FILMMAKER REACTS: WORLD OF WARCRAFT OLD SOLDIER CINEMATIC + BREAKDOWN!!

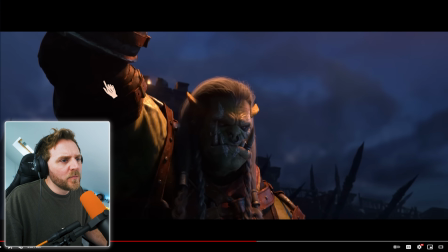Yeah, that looks really oddly strange. But anyway, it's gorgeous, isn't it? So our key light. So we know our main light source is coming from the sun, which is shining towards him, yeah, which is over here somewhere.
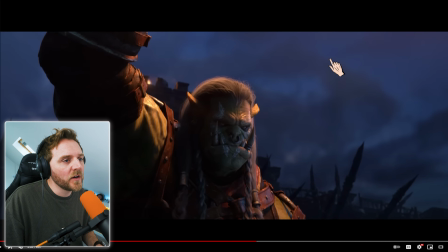But look what they've done with the lighting. They've lifted it up enough so it looks like he's primarily got a backlight, even though the key source of light is coming from the flame. Beautiful stuff, isn't it? Look at the shadows. So it looks more realistic as well.
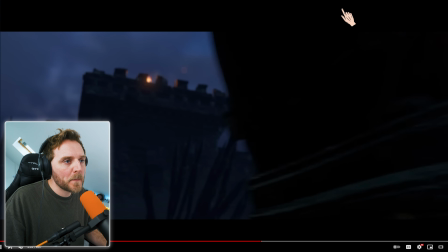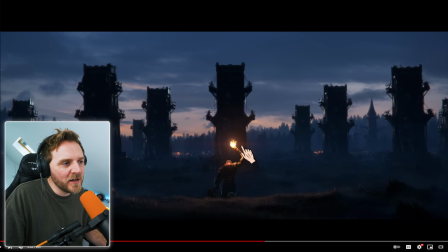that the camera's coming up over do you mean it feels like a camera look we've got a little bit of glare off it look at these they look more menacing don't they looks more powerful because of that backlighting it makes such a difference if you shot this like middle of the day where
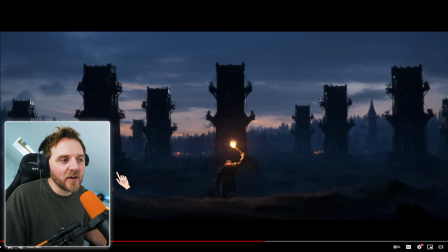it's the sun's up here somewhere shining down these have tiny shadows and it doesn't look nice it doesn't give you any texture another little secret with this
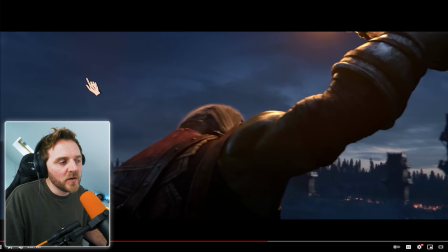stuff is the haze and smoke in the shot it's this stuff that makes it look uh like it was again it's texture and looks more believable
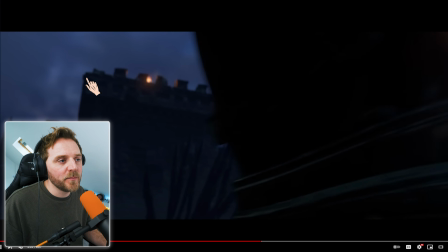can i just add this is one of my favorite bits is how the camera moves
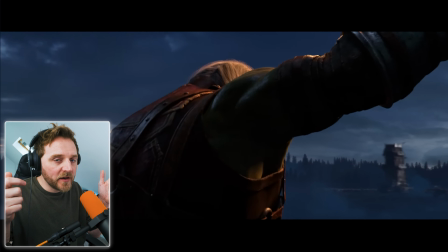camera's donning forward look at this the camera is moving with these steps yeah and by doing
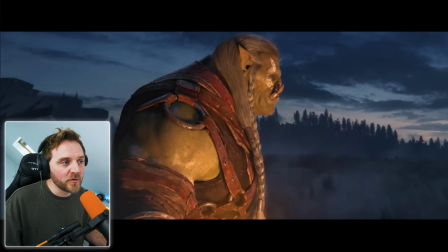that it feels like it i actually felt there was a real camera operator and the subtle things look at the heat
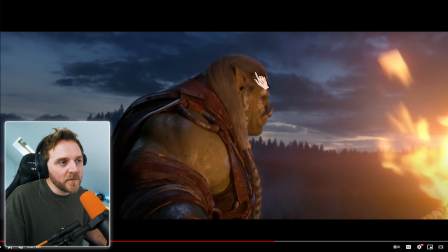haze see it wobbling they didn't need to do that but they did it anyway
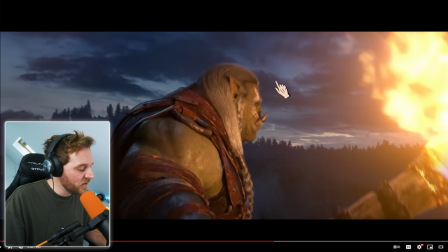and it makes it look more powerful that is what i call the devil in the detail most people wouldn't even pick up on that and i call it the devil in detail because it's a bastard to do and
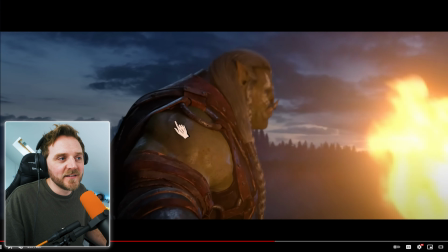no one picks up on it and it makes even worse makes you want to cry but i did i appreciate it guys oh blizzard well done
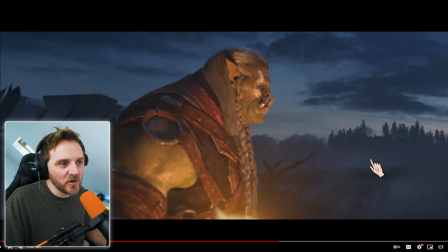look at this shit see it again look at the smoke yeah the haze they can use it to higher texture they haven't got to detail all this
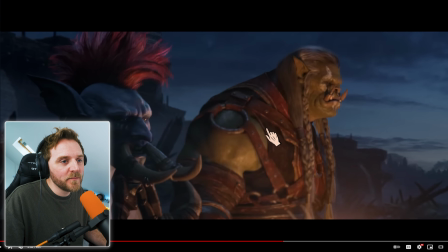up. Ran into foreground, yeah? Foreground, main ground, background. Here comes more of that narrative.
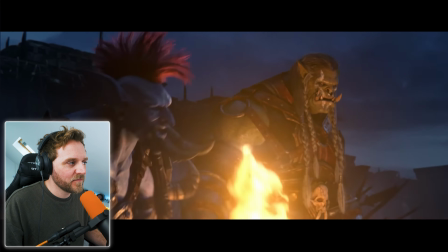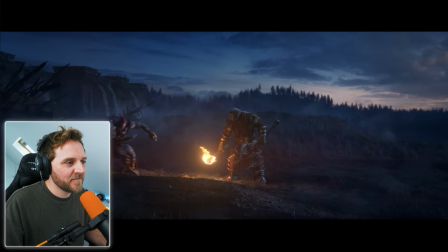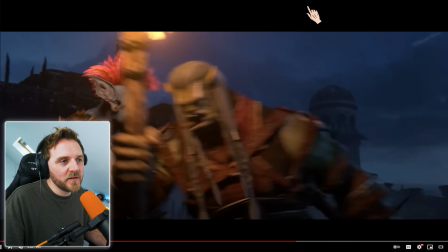Interesting. Okay, so you've got this sort of lighting. Yeah? Loads of blue light on him.
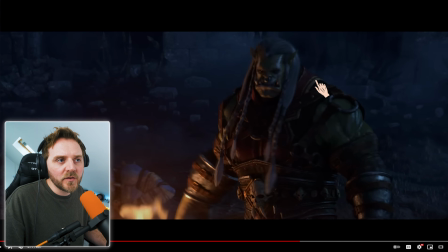Huge amounts. But yeah, it's gone here. Watch it again.
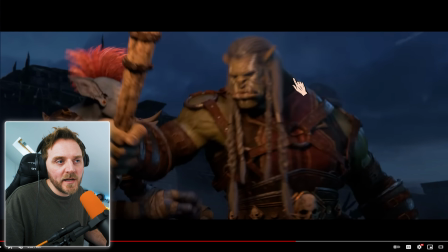A little bit here.
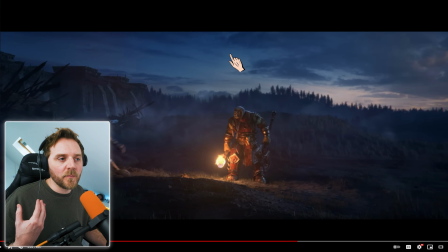Loads of it here and here because they've zoomed out they've gone out a bit so they they have to lift up the lighting it's fine to have a different lighting
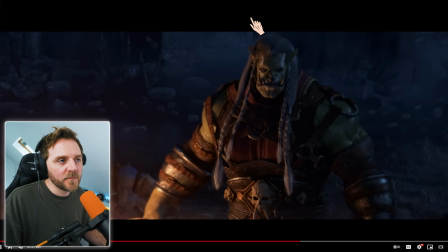look from your close-ups so we trick it go back to your father where technically he would have a little bit more edge
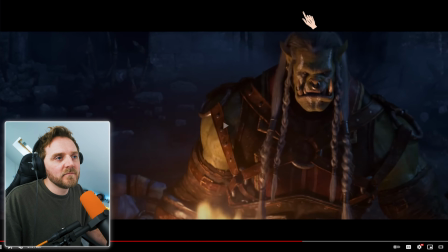light here if that was following from the previous shot it's okay it's a close-up he's dead
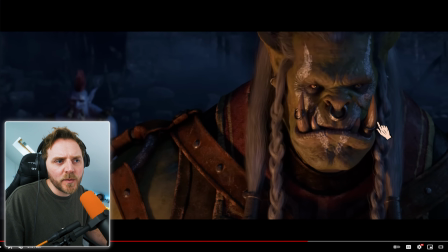now they bring it in but technically he would have had that it would still be brighter looking at the last one see that
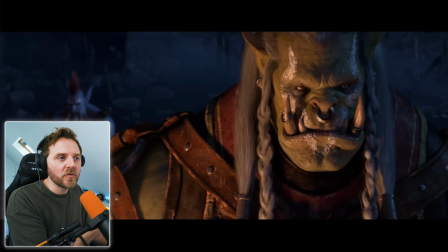he's dead character stops and goes into focus
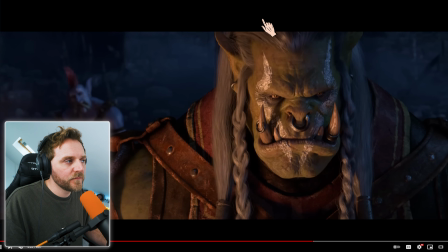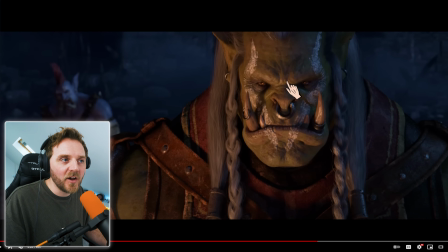it's the eyes isn't it it's the eyes that make it powerful
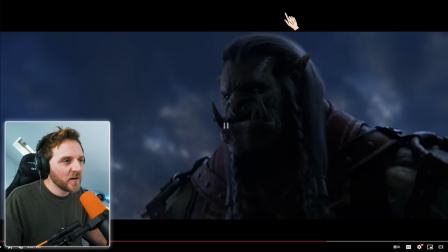again cameras dialing forwards see look how dark he's now become
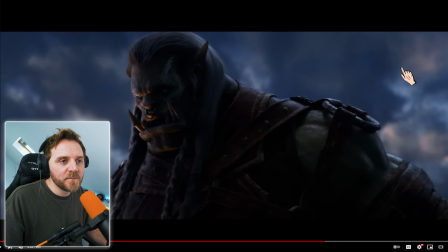he starts talking about when you get when you have backlighting yeah they become too silhouetted but
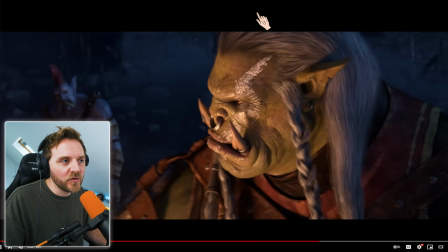we actually want this because he's now become a monster isn't he he's lost his human uh
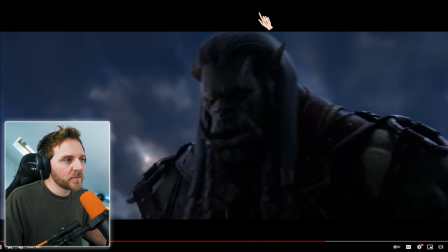touch what i've seen what i've done
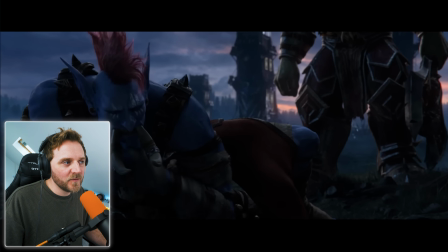yeah he's become the monster which is fine oh give up boy
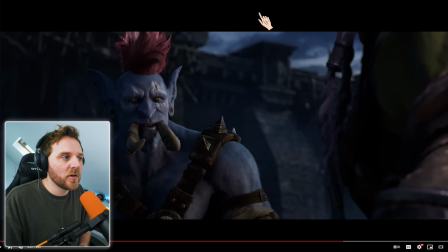like you okay so look at the lighting this is why I was talking about psychology he is bathed in light and look at these elements
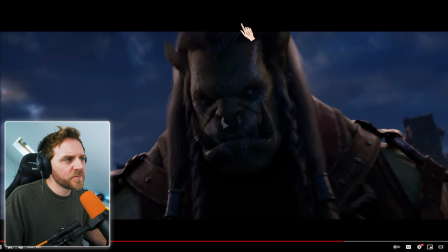you want me to give up like you and look at him look at the shadows on him
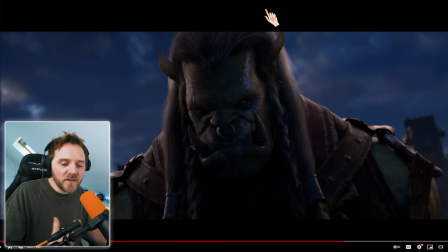yeah he's a monster this is his darkest moment he's always the darkest before the dawn
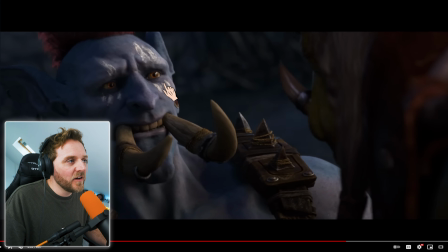look at the light yeah